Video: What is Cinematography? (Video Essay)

Hi, my name's Ethan, and in this video we are going to be discussing cinematography.
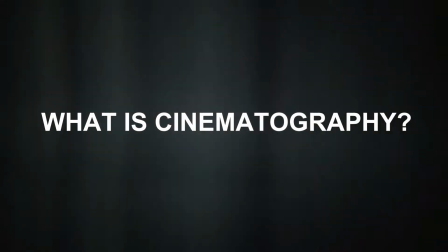7s
But firstly, we need to answer the question, what is cinematography? As Brown explains in his book Cinematography, Theory and Practice,
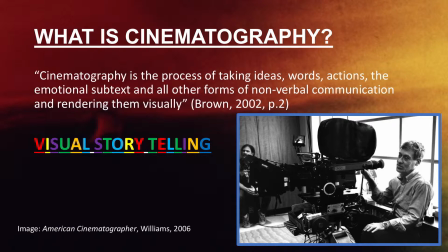16s
cinematography is the process of taking ideas, words, actions, and the emotional subtext, and all other forms of nonverbal communication and rendering them visually. So to put those words simply, cinematography is telling the story visually. Now, to bring the director's vision to life, cinematographers and DPs are responsible for various filmic elements, such as framing and composition.
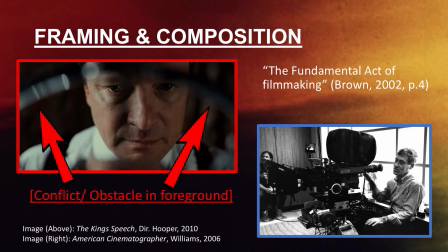40s
Brown's Cinematography Theory and Practice book describes framing and composition as the fundamental act of filmmaking.
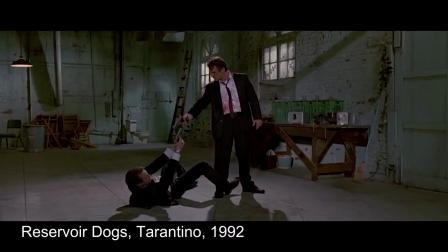47s
Framing and composition is used to focus the audience's attention as well as to establish the power play and dynamics between characters. Moreover, we have light.
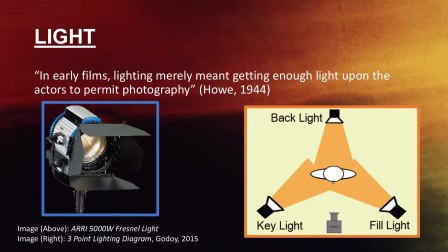57s
James Howell explains in an American Cinematographer article that in early films, lighting merely meant getting enough light upon the actors to permit photography. But since then, lighting has been used artistically to tell the story. For example, if we wanted to generate a dark and dramatic scene,
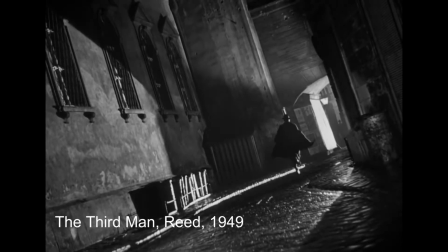75s
we could use strong lighting, shadows, and silhouettes to create a high contrast image.
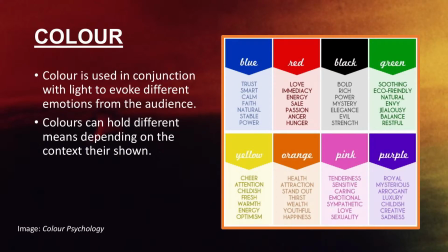80s
We also see light being used in conjunction with colour to evoke emotion within the audience,
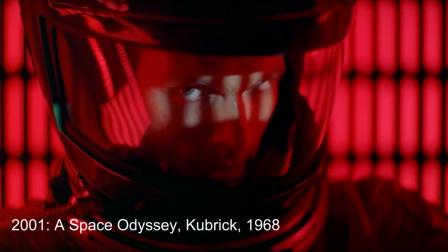86s
such as red evoking love or hatred, or even the dominant green in The Matrix to allude to the dystopic environment.
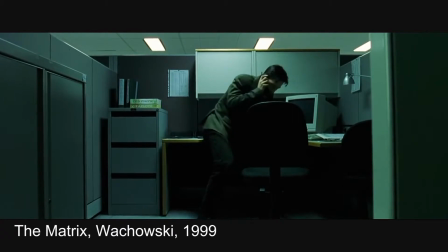93s
Just like framing and composition, movement is an essential element to film.
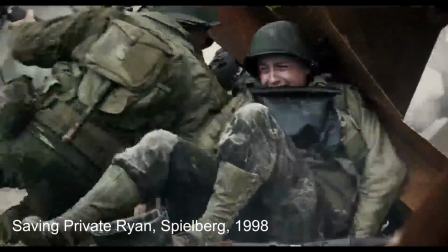98s
Simple things like the speed or shakiness of the movement within the frame can determine whether a scene is tense or relaxed.
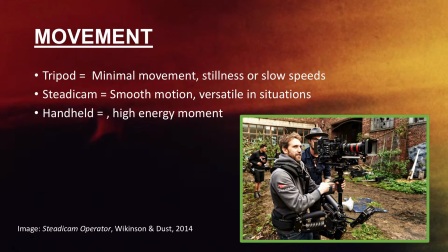105s
Many common tools that cinematographers use for movement are tripods for minimal movement, or steadicams for a smooth shot, or even handheld for an uneasy moment within the film.
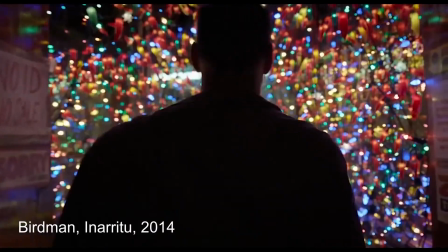116s
These elements of cinematography work hand in hand with telling the story visually. In an interview with Alfred Hitchcock,
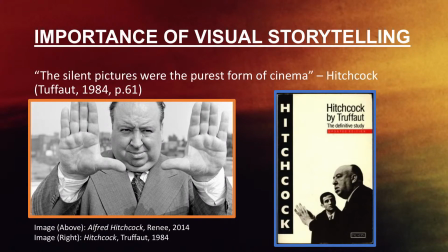123s
Taffont's 1966 book Hitchcock and Taffont highlights the importance of visual storytelling by reflecting on Hitchcock's earlier career during the silent film era. Hitchcock explains that the silent pictures were the purest form of cinema.
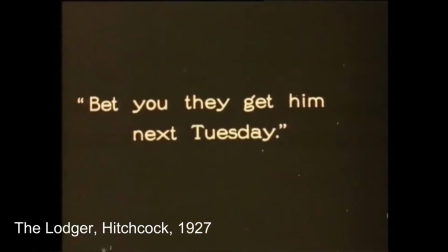138s
Now, the reason he would have said this is because any dialogue in silent films involved a title card depicting character dialogue.
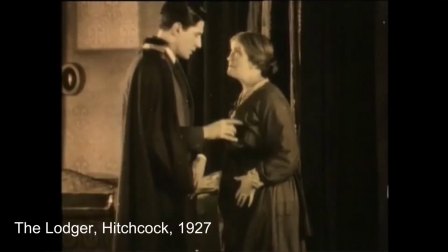145s
Although these cards progressed the plot and developed character,
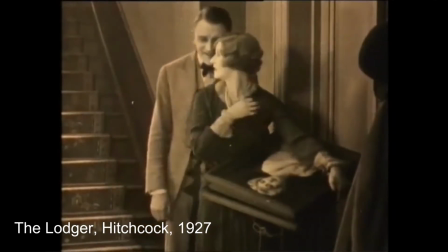149s
they were often a distraction from the details on screen and removed the audiences from the film's illusion. So to combat this problem, Hitchcock took to showing instead of telling.
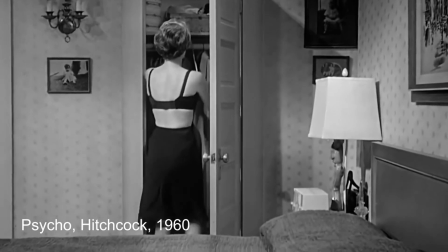159s
He did this by utilizing the camera to focus the audience's attention to crucial plot points,
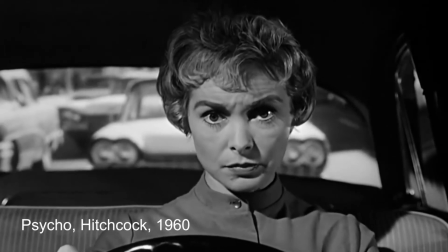165s
or to develop the characters by showing their intentions or desires on screen. Now, as a concluding point to this video, cinematography cannot tell the story visually without the vision and ideas of the director, nor can it create the film's illusion without the company of sound.
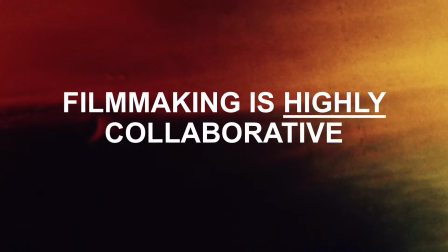181s
The point I'm trying to make is that filmmaking in general is a tight collaboration between all areas of production.
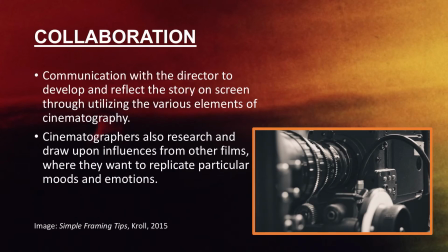187s
As a cinematographer, we need to communicate with the director to understand and bring the story to life through using the various filmic elements. It also helps to draw upon films and ideas that influenced us originally to pursue filmmaking. And that's the end of this video. Thanks for watching.